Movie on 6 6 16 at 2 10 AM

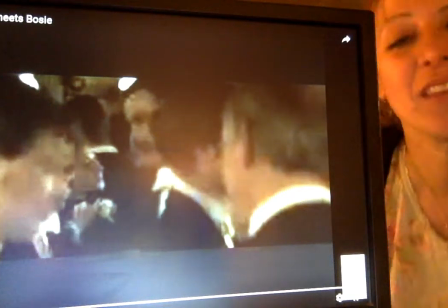0s
Hello. Okay, so now I'm going to walk you through
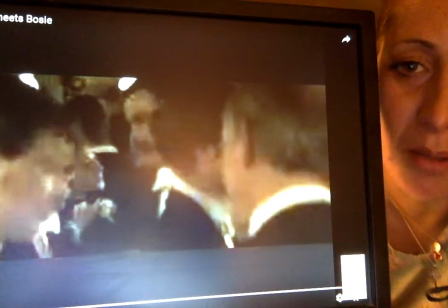6s
the what I've considered the most creative way to show somebody falling in love that I've ever seen articulated in a film.
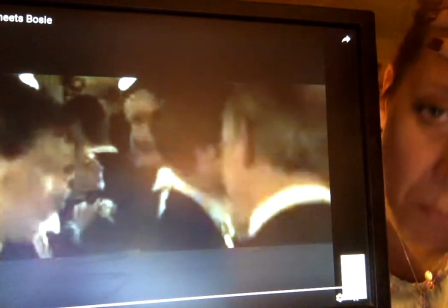16s
Now, things to understand about film is what's so marvelous about the art form is that, um,
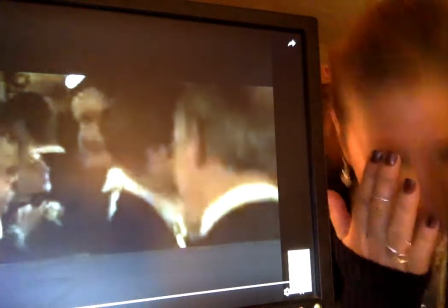24s
excuse me, it's the closest thing we have from taking the pictures in
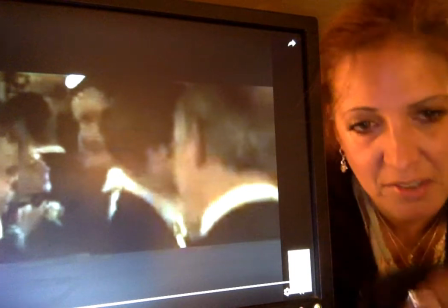29s
our heads and our thoughts and translating them into the material world,
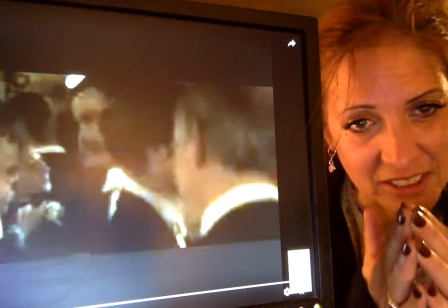35s
into the material plane. Now, what happens in that translation that's fascinating, besides that, is that you're translating
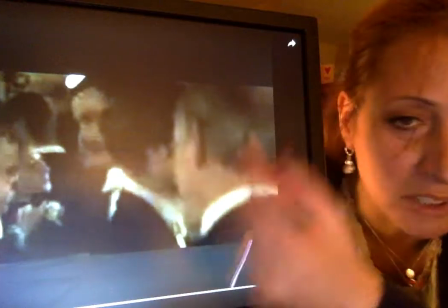44s
onto a two-dimensional surface, untouchable. It's a projection.
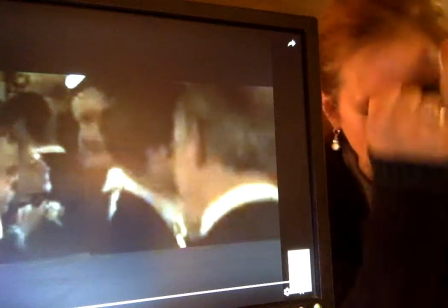50s
So it's the closest thing we have to projecting thoughts to one another.
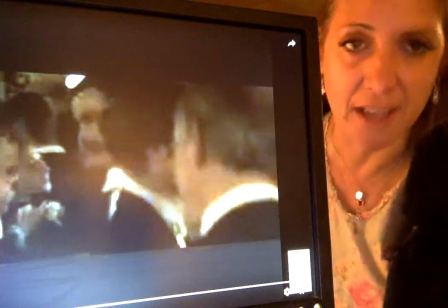55s
Now, the question of metaphysics is how do you replicate what's in your head
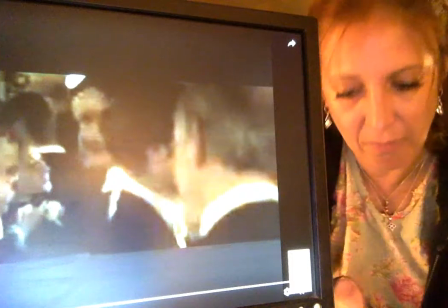60s
with all the material dimensions of the celluloid and the lights and the sound
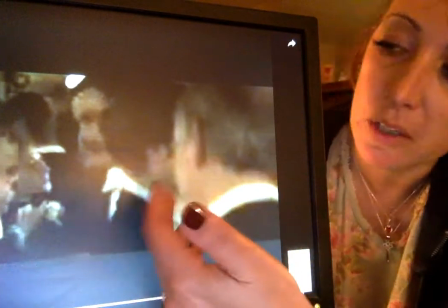66s
to make meaning to the viewer who gets just a projection of what was in your mind.
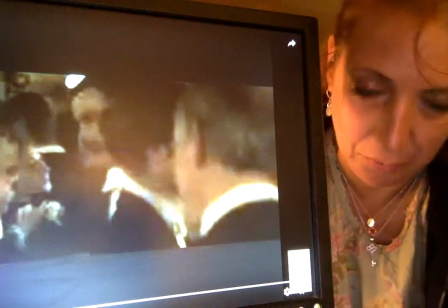71s
That's why filmmakers are always disappointed with the way things come out, especially when you first start, because they never look like you imagine them to, and that's just because you don't have the skills yet.
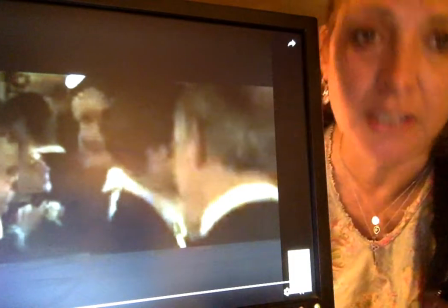80s
A lot of what I'm teaching in this class is how to have the skills, to have the vocabulary, to know the visual syntax.
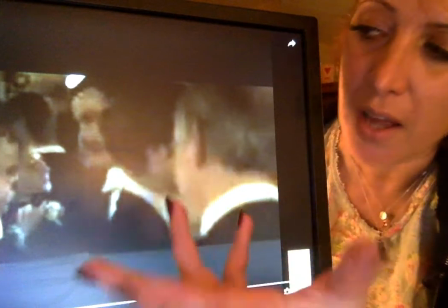87s
And so if you know that, then you can use the conventions, the vowels, and you can make visual sentences that make sense.
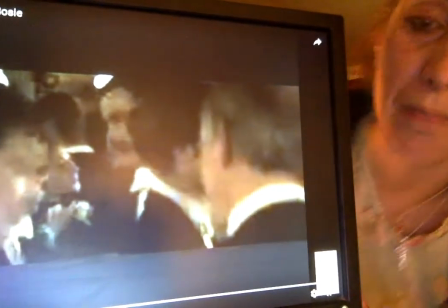94s
Because film is pictures, show me, don't tell me. So you have to be able to tell the story without sound.
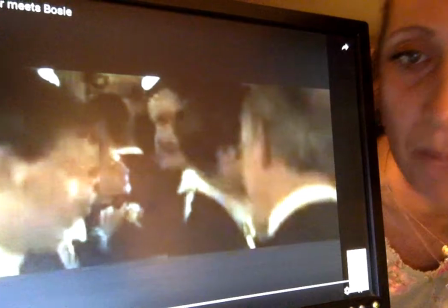100s
And if you're doing that, then you're pretty much doing a great job. Alright, so I put this online earlier.
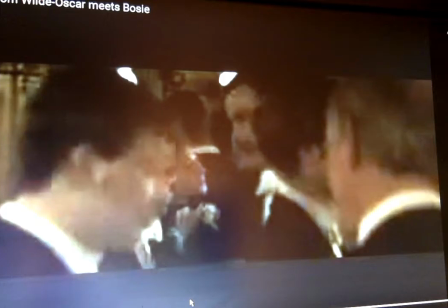106s
This is the scene where Oscar Wilde meets Bosie, but now I'm going to break it down for you.
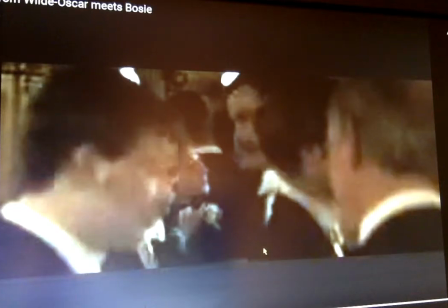111s
Okay, so the first thing I want to look at here is, okay, so top of the scene.
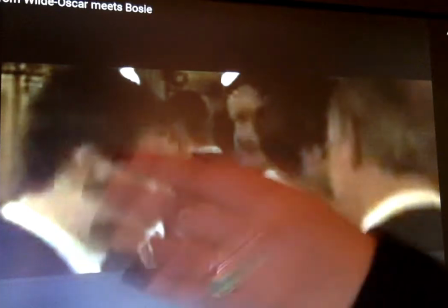118s
Look at the framing.
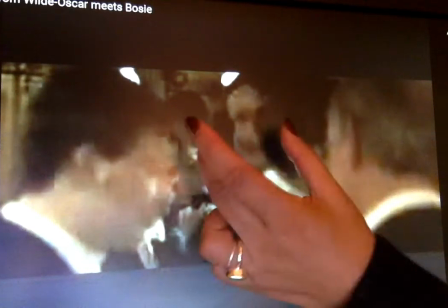124s
There's it's close up of heads, but look at where the heads are in the frame.
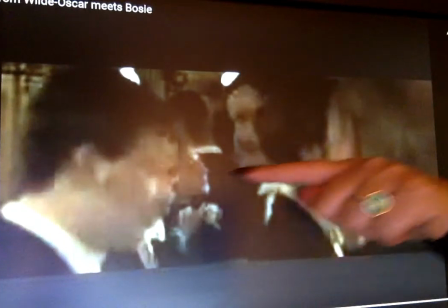129s
They're on the top, the eyes are on the top third.
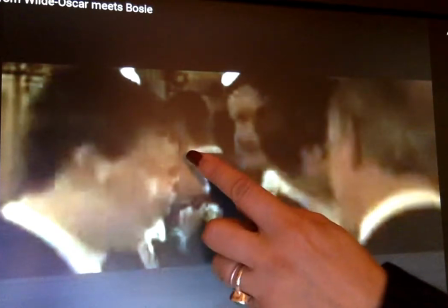132s
What that does, it tells the brain that you are in the room with these people
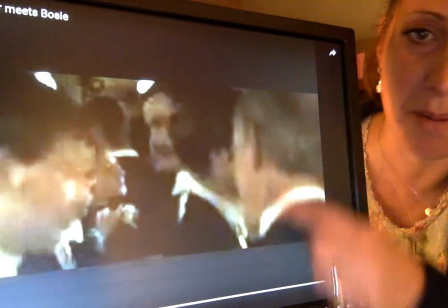140s
because you're at eye level with them. The brain understands the frame, this frame of the film, as the eye.
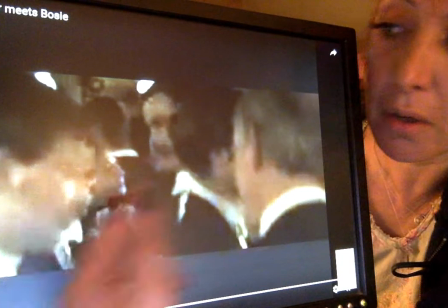149s
So we're closer to something, we're more intimate with it. So here you see that you're close and you're eye level.
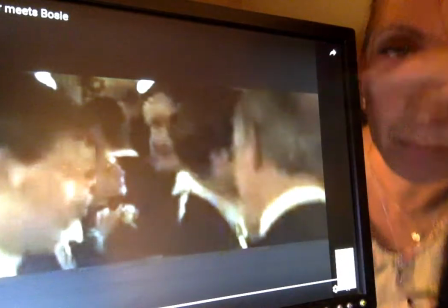158s
Their heads are just hitting the top of, that's exactly what you would see if you were looking.
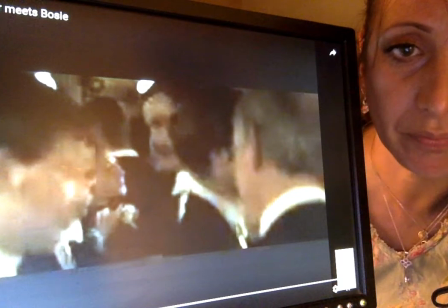163s
There's a point in your peripheral vision where you stop seeing. For those of you who are more ambitious philosophically,
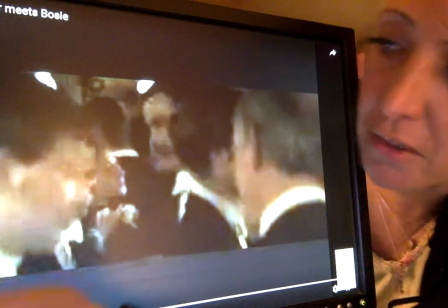171s
something that's not yet been answered in the world of film theory is what in the world is happening outside of the frame.
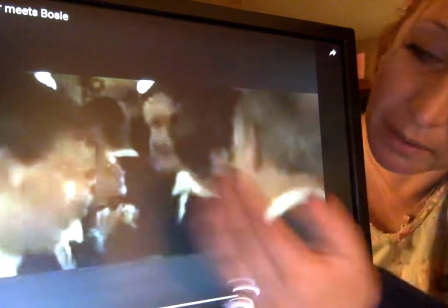178s
Your mind calibrates for it and adjusts for it and extends the frame for you as you're watching.
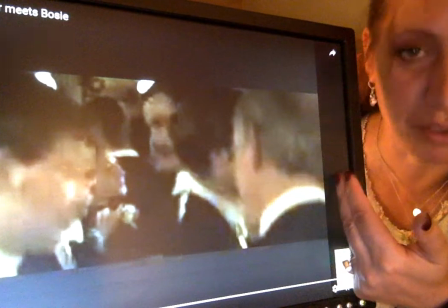186s
But really think about it. Where does this room really end? You don't know.
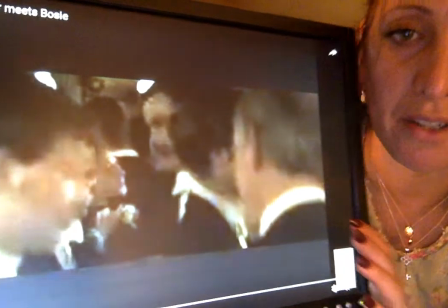191s
We don't know the answer to that question yet. We don't know what the mind does for us. But anyway, so here we are.
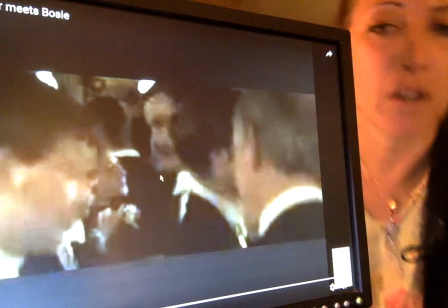196s
We're entering the room, and we are at eye level, so we're at the party, in other words.
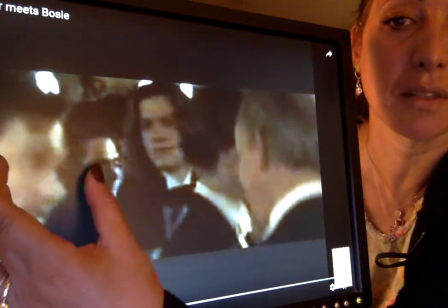204s
Okay? And now, interestingly, look what happens. So we have the interior framing right here, these two pillars.
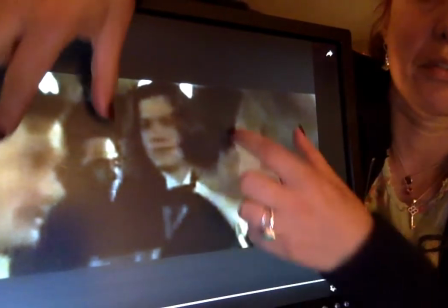212s
These two men's heads work as pillars on the outside thirds of the frame,
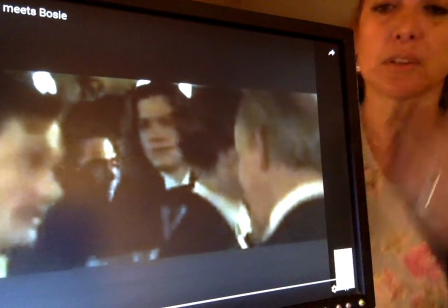218s
just like the columns do in the Social Network, where the internal frame makes the framing.
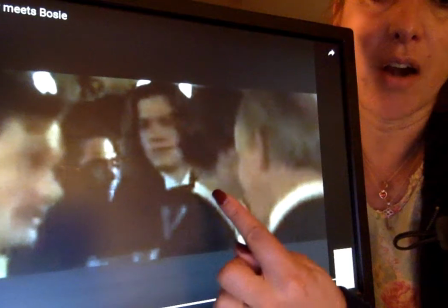224s
So here, these heads are actually making room, and then this guy enters.
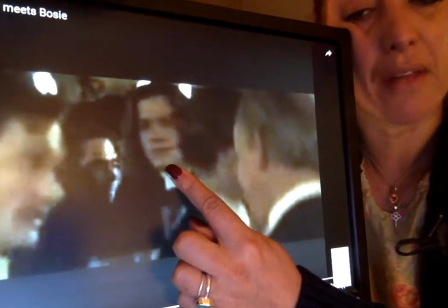230s
Now, this guy we know is an important character. How do we know that? A, they're stagnant.
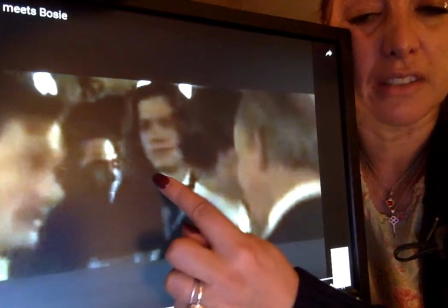236s
He enters the frame. He enters on the z-axis forward.
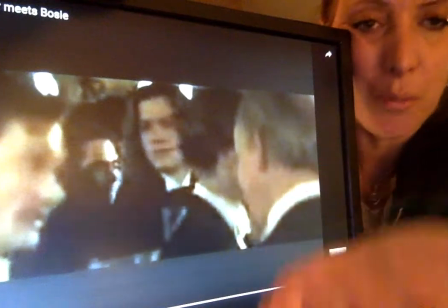241s
So he's coming at you, per se, as the viewer in the room.
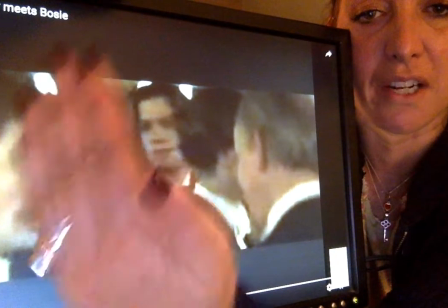245s
You'd be standing right here, in other words.